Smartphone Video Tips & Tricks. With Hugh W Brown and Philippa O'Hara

Since lockdown began, we've had to make a lot more work, such as Jitterbug TV, using our smartphones for filming. We're by no means experts, but we have learned a thing or two along the way. So here's some tips and tricks that might be useful to anyone doing the same. The first one is always film in landscape, not portrait. Landscape, not portrait.
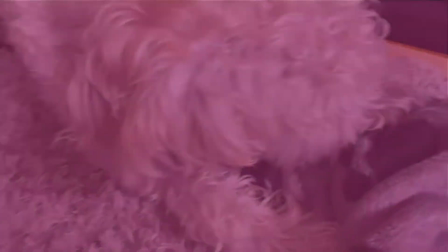(0:40)
Take it away, Philippa. Lighting. Possibly the most important factor when it comes to filming.
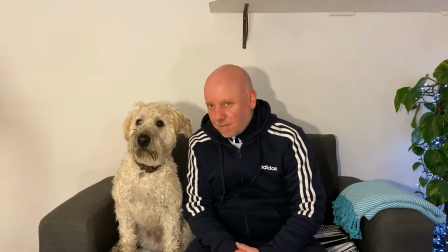(0:48)
Always make sure the subject is properly lit. This can be natural light or artificial light.
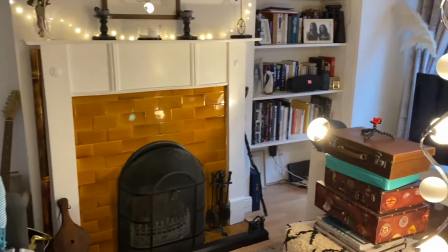(0:53)
You want to minimise shade on your face or the subject. This could mean using your ingenuity to do the best with whatever you have lying around your house.
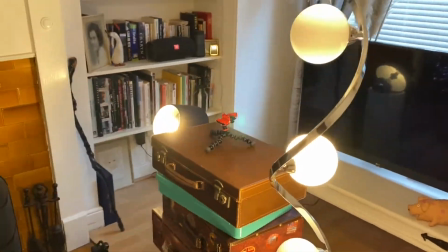(1:02)
When in doubt, filming near a window in a brightly daylit room will work beautifully.
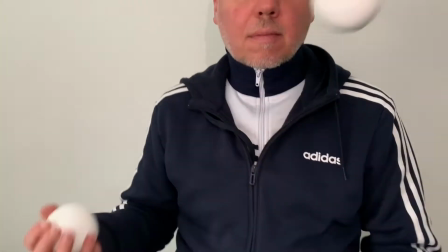(1:07)
Overhead lighting or being lit from below will always create unflattering shadows, something to keep in mind if you're filming people.
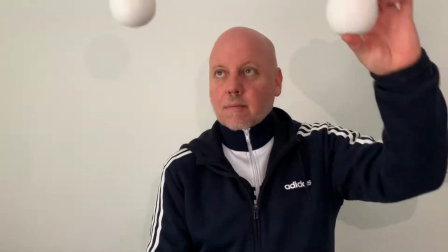(1:15)
Always ensure that your subject is not backlit. You want to light your subject or yourself from the front.
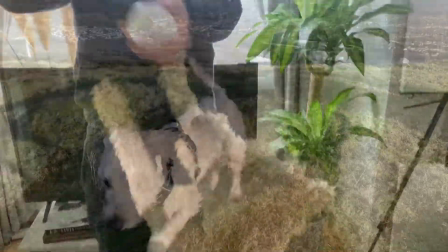(1:21)
If filming outside, these same guidelines apply with the sun. Don't film directly into the sun unless you want to create some lovely artistic lens flares.
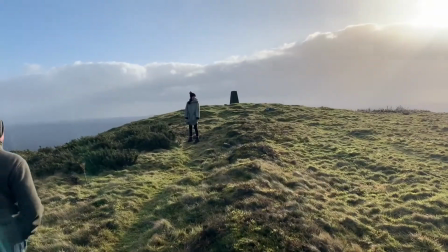(1:30)
Likewise, don't have the sun shining directly into your subject's face, as this will dazzle them.
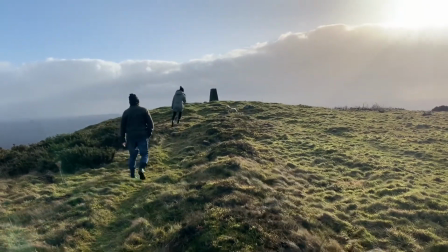(1:35)
Try to find a happy medium. Use the daylight to add colour and verve, shadow and character to every shot.
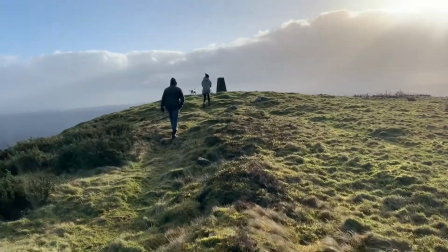(1:42)
Although a bright sunny day looks beautiful, it can be much easier and more forgiving to film on a cloudy day. Background. Choose your background carefully. A clean, tidy background always ensures that the audience is not distracted by what is going on around you.
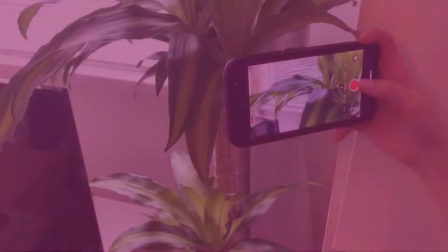(2:01)
Focus. Decide what should be the main focus of the shot prior to filming. Most smartphones and cameras now have an automated focus feature.
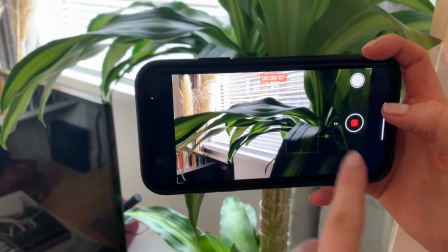(2:11)
Usually you can just tap your screen to adjust the focal point, making it easy to ensure your subject is always in focus.
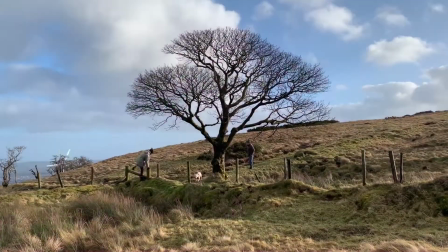(2:19)
Framing the shot. It is always useful to play around with how you frame your shot. In most cases, having your subject placed in the middle of the shot will be the most attractive.
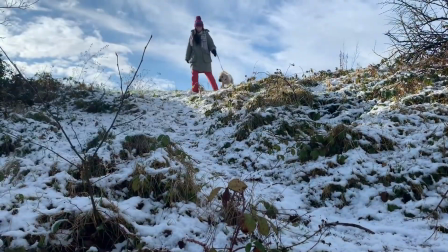(2:29)
However, you may choose to use either side of the shot, and that is perfectly fine too. The rule of thirds is a handy tool if you're unsure.
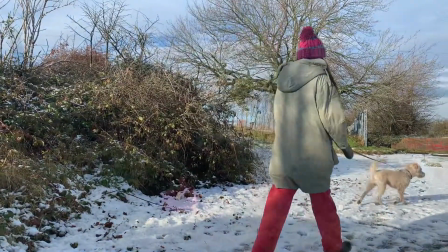(2:36)
Your subject will often be the most important part of the shot and should be positioned as such, but you can of course experiment and explore other ideas.
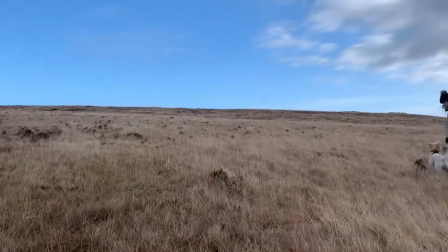(2:47)
Always ensure that your subject is entirely within the frame.
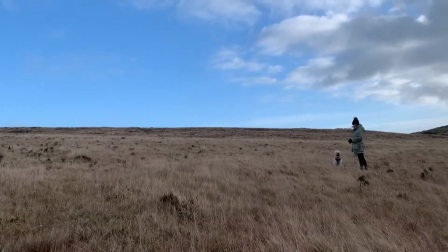(2:49)
For example, you don't want to cut the top off someone's face, and likewise you don't want to cut the bottom off either, unless of course you're feeling particularly experimental.
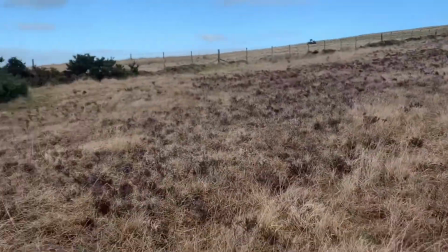(2:58)
Position yourself or your subject evenly within the frame and you should be fine.
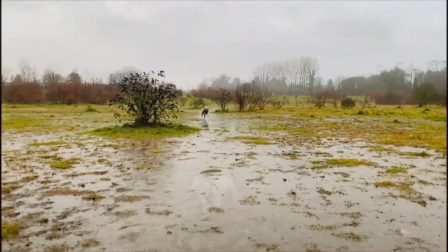(3:04)
If filming by hand, make sure that you're holding the camera straight and that it is not shaky.
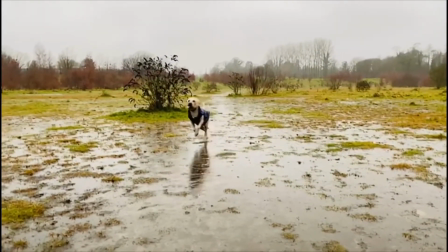(3:09)
It can be tricky to do this outdoors and especially in inclement weather.
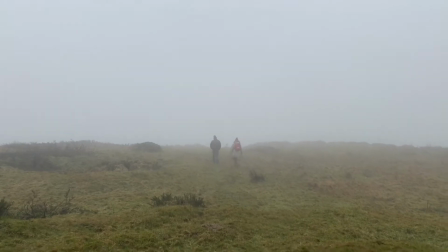(3:14)
Likewise, if the camera is on a stand, make sure it is on a flat surface. You might find that you need to build a temporary table from things lying around the house,
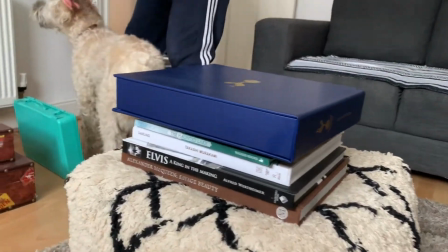(3:22)
such as books or suitcases, to place your smartphone on to get the framing just right.
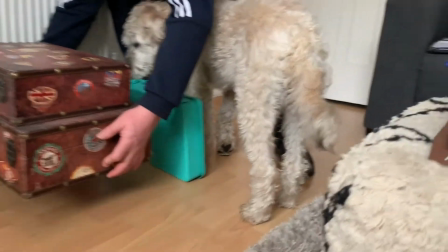(3:27)
Use anything that works for you.
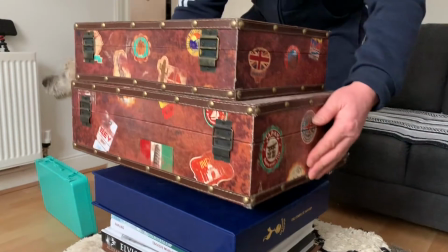(3:29)
Remember, it doesn't matter what state the room is behind or beneath the camera, as long as the shot looks great and your subject is nicely framed. Sound. Filming in a quiet spot is usually best. Try not to film when the neighbours are in the middle of renovations.
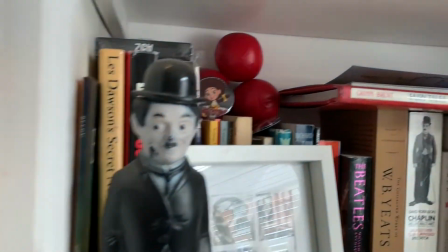(3:45)
Most smartphones and cameras have great built-in microphones, so are great for picking up your voice.
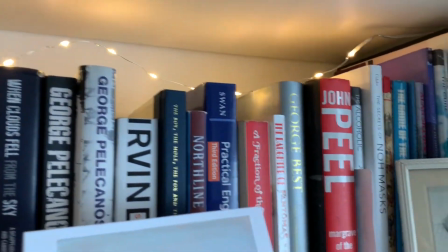(3:50)
Play around with the distance that works best to pick up your voice clearly. You can also buy great and inexpensive external microphones that plug directly into your device and can be clipped onto your clothes and positioned nearby. Soundtrack. A musical soundtrack will always help push the dynamic of your film.
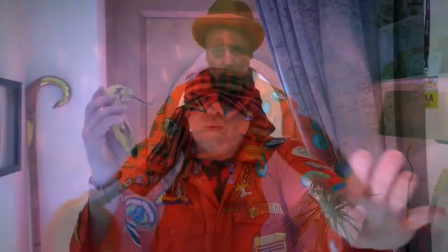(4:09)
Music is always your best friend for helping to tell the emotions and intricacies of your story, so search for those perfect tunes or make your own.
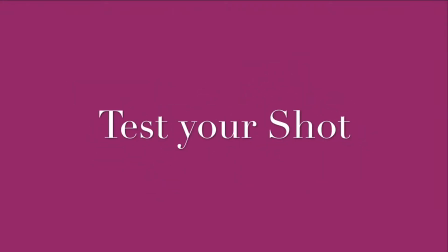(4:20)
Test your shot. When you think you have a good grasp of these guidelines, do some test shots.